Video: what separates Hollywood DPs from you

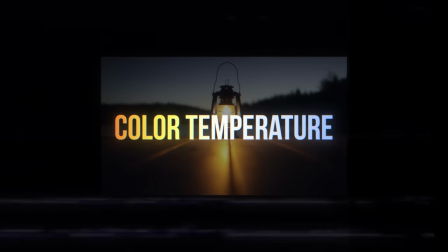okay the last tip for you when you're shaping your light is of course color temperature if it's daylight you want your light to be closer to 5600 if it's a tungsten bulb that you're trying to emulate then you want to be closer down to 3200 kelvin this is so that you're matching the
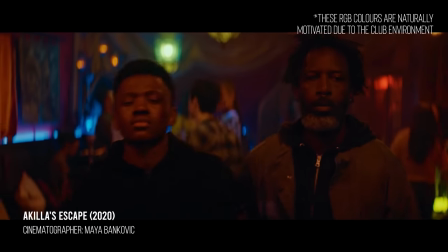color temperatures if suddenly you have a bright red light coming in through a space and it doesn't feel like there could be any sort of sign outside or
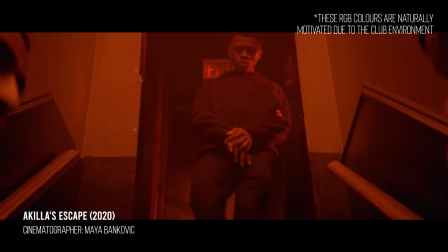something motivating that that's when things start getting kind of into the music video or more impressionistic territory it's not that this is wrong but you
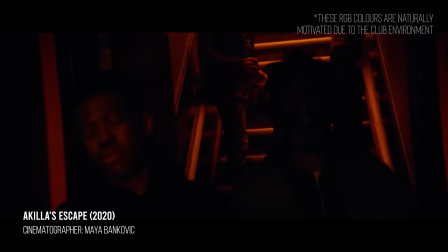have to commit to that knowing that your audience will know that you've added lights into the scene or that you're making an artistic statement.
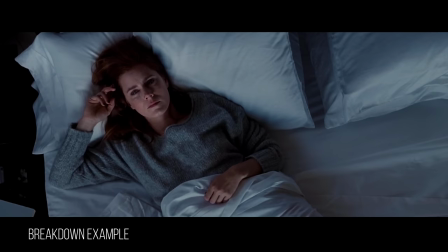Color temperature really matters too for creating a believable scene for light motivation. Here we see Amy Adams laying in her bed. This is daylight. You can see it's that cool kind of 5,600 more white bluish light landing on her.
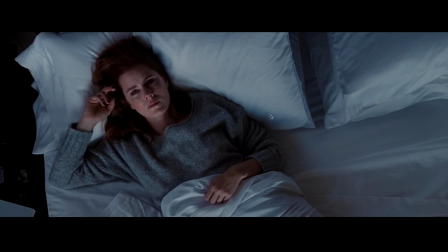Perhaps in the film they would have established a wide shot seeing some of that come in through the window but we don't necessarily need it because it's a bit of a darker room. It feels like this could be early morning light even though you can even see a pretty hard catch light in her face here.
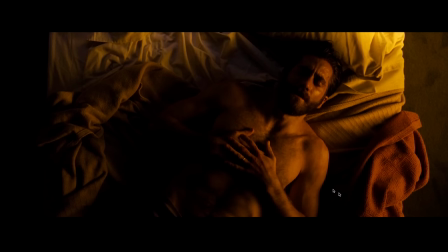It's soft diffused light. The idea is that this is coming through some blinds. Whereas when we see Jake Gyllenhaal over here, this is orange, more warmer tungsten lighting.
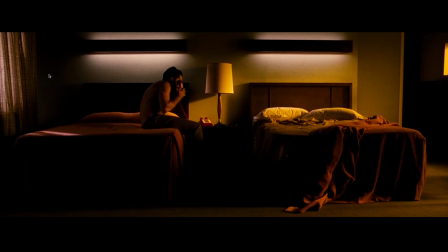And we know this because there's a wide shot here in the movie. Even though there's a bit of a daylight spilling in through here, they've established that the main sources, even this tiny little lamp here, the cinematographer would have added that little sliver of it in the shot so that when we cut to this medium shot here of him,
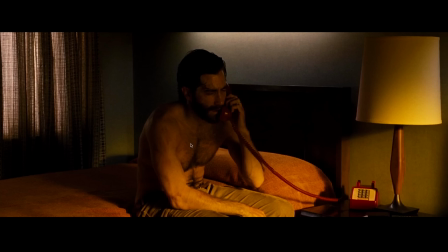we believe that there would be that much tungsten lighting hitting him. It's a heck of a lot, but they've established that there's two lamps in the room they showed it spilling across the bed here so we believe that this is a realistic amount of tungsten light hitting him you can see here too there's some daylight this is a mixed lighting scenario we have the
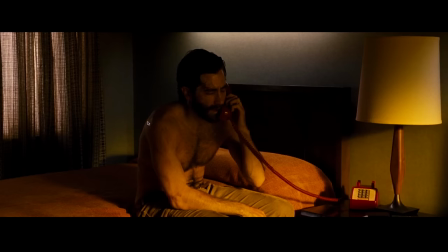daylight coming in through the shears here through the curtains reaching his back just really soft subtle backlighting but that's intentional so that he can be separate from the background and then we have these tungsten bulbs here perhaps they even added these in they might not have been in the room originally or they
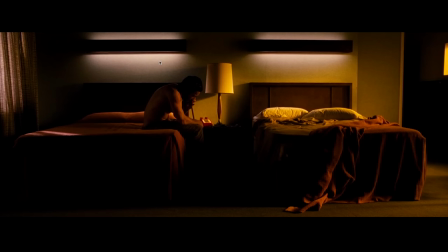might have chosen this room because they had them or perhaps this is even a set that they built but this was intentional as well giving this a bit of daylight
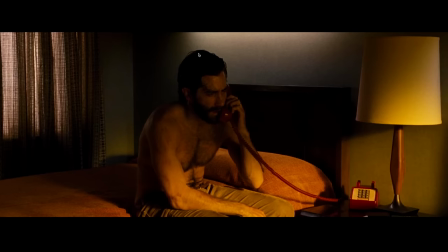here this mixed lighting source we're able to separate jake from the background here and so that we can fully see the outline of his body but his main source is the tungsten lighting my opinion it looks great it's more dynamic and you know what i can believe it even though
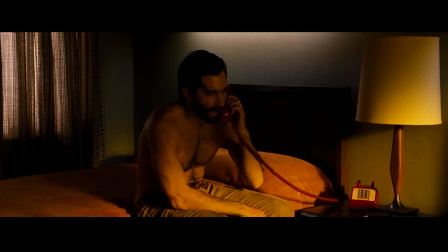i don't imagine any hotel room would be this bright from just a couple lamps there's one takeaway from this video it's that you always want to
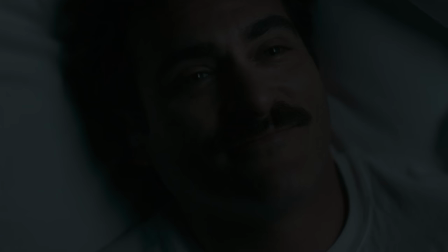be immersing your audience in the story and your lighting should be subtle. It shouldn't always feel like you are trying to get another shot from your demo reel.
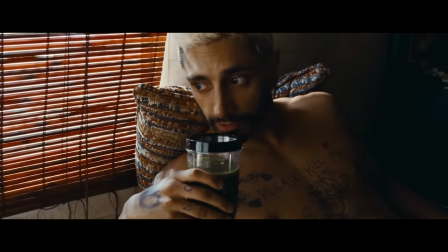It doesn't always mean that every shot has to be the most perfect and pristine in terms of its lighting.
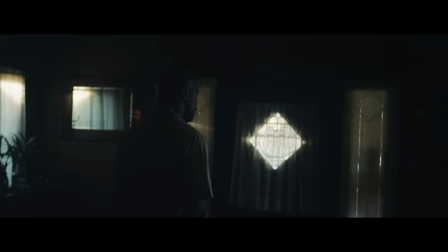You don't even need to have backlighting for every shot.
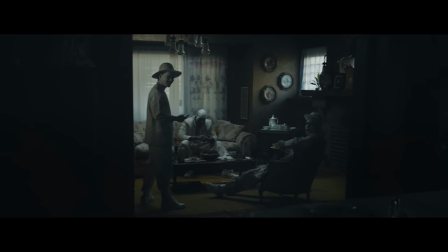I think imperfection is often perfection in filmmaking because it helps us as a viewer forget that
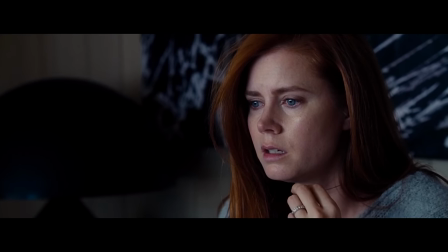we're watching the movie and really feel like the people on screen are living out a true life experience. So, thanks for watching. Again, this is your last chance to jump into AOD. Our doors are closing this week, September 22nd.
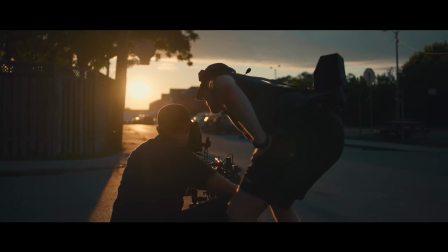The next chance you'll have to get in is the new year. AOD isn't just course videos. It's a thriving community of filmmakers. When you buy a course, you get lifetime access to those videos and to our Facebook group,
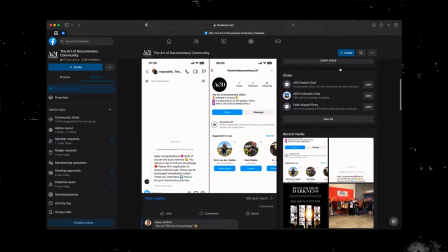which has thousands of filmmakers from around the world. and we watch people connect with people from their country,
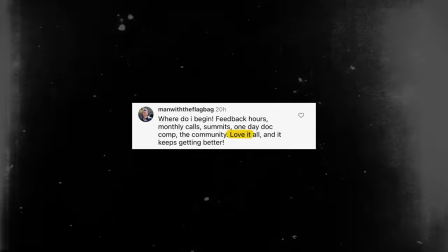from their city, and even crew up their films and get new work from the Facebook community and from our monthly calls. Thank you so much for watching this. I hate goodbyes. See you in the next one.